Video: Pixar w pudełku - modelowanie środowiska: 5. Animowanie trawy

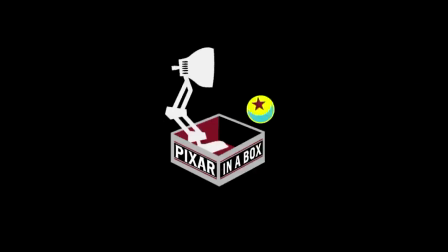[0:00]
Pixar w pudełku. Na razie rozmawialiśmy o tym, jak narysować źdźbło trawy przy użyciu łuku parabolicznego i parametru szerokości. Takie geometryczne tworzenie elementów nazywamy w Pixarze modelowaniem. Mówiliśmy również o tym, jak stworzyć kolor. To nazywamy cieniowaniem. A teraz porozmawiamy o czymś jeszcze bardziej ekscytującym.
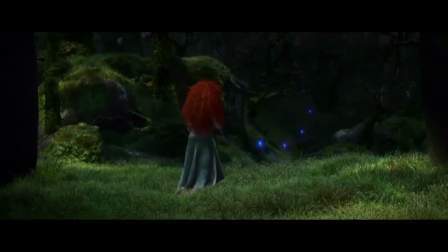[0:22]
To animacja. Źdźbła trawy będą się ruszać. Zauważcie, w tym ujęciu trawa porusza się nieznacznie, co wskazuje, że wieje łagodny wiatr.
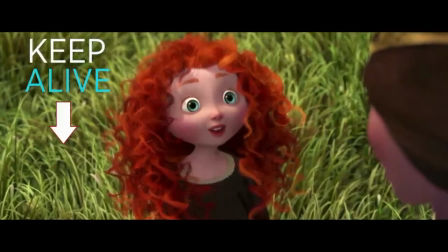[0:31]
Taki delikatny ruch nazywamy keep alive, bo gdyby wcale nie było ruchu, trawa wyglądałaby na martwą. Ale nie chcemy aż tyle ruchu, by odciągał uwagę widzów od tego, na co każe im patrzeć reżyser.
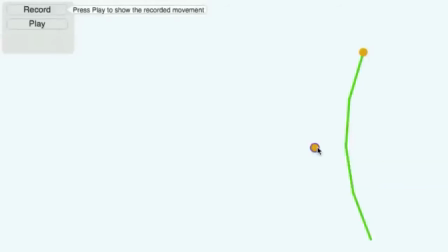[0:44]
Jak więc będziemy animować każde źdźbło? Muszę wiedzieć, gdzie w każdej klatce znajduje się każdy punkt kontrolny. Zarejestruję ruch, przesuwając punkty. Oto prosta animacja.
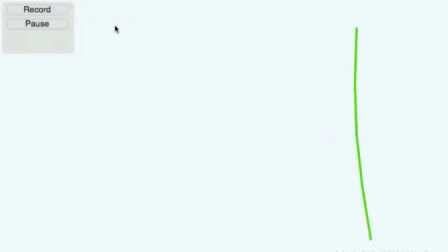[0:59]
Wystarczy klatek. Teraz mogę odtworzyć tę animację tyle razy, ile zechcę. Tutaj źdźbło po prostu porusza się w przód i w tył. To jest jedno animowane źdźbło, a tak wygląda ten ruch, gdy zostanie powtórzony na wielu źdźbłach.
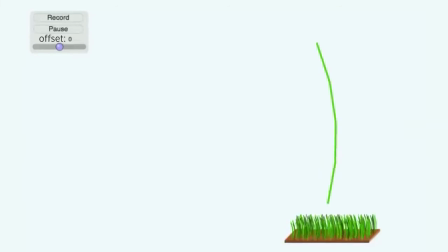[1:17]
Powstaje wrażenie poruszającej się trawy na łące. Ale wszystkie źdźbła poruszają się identycznie, co nie jest realistyczne. Wprowadzimy odmianę. Źdźbła zaczną się poruszać w nieznacznych odstępach czasowych.
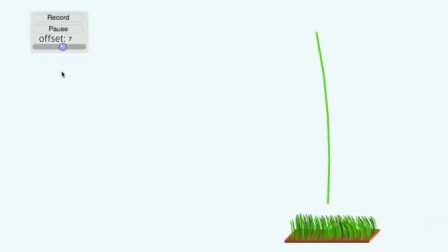[1:33]
Reguluję to za pomocą suwaka. Zróżnicowanie może być mniejsze lub większe. Zaczyna to wyglądać znacznie bardziej realistycznie. To jeden sposób na różnicowanie. W innym wykorzystujemy losowość. Robimy to tak często i na tyle sposobów, że losowości poświęcimy cały cykl filmików.
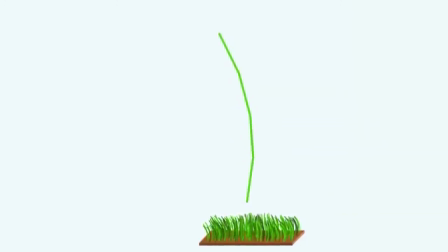[1:54]
Na razie w interaktywnym ćwiczeniu spróbujcie animować dwa różne ujęcia. W jednym zróbcie nieznaczny ruch Keep Alive, jak w spokojny dzień, a w drugim niech trawa rusza się gwałtownie, jak przy silnym wietrze.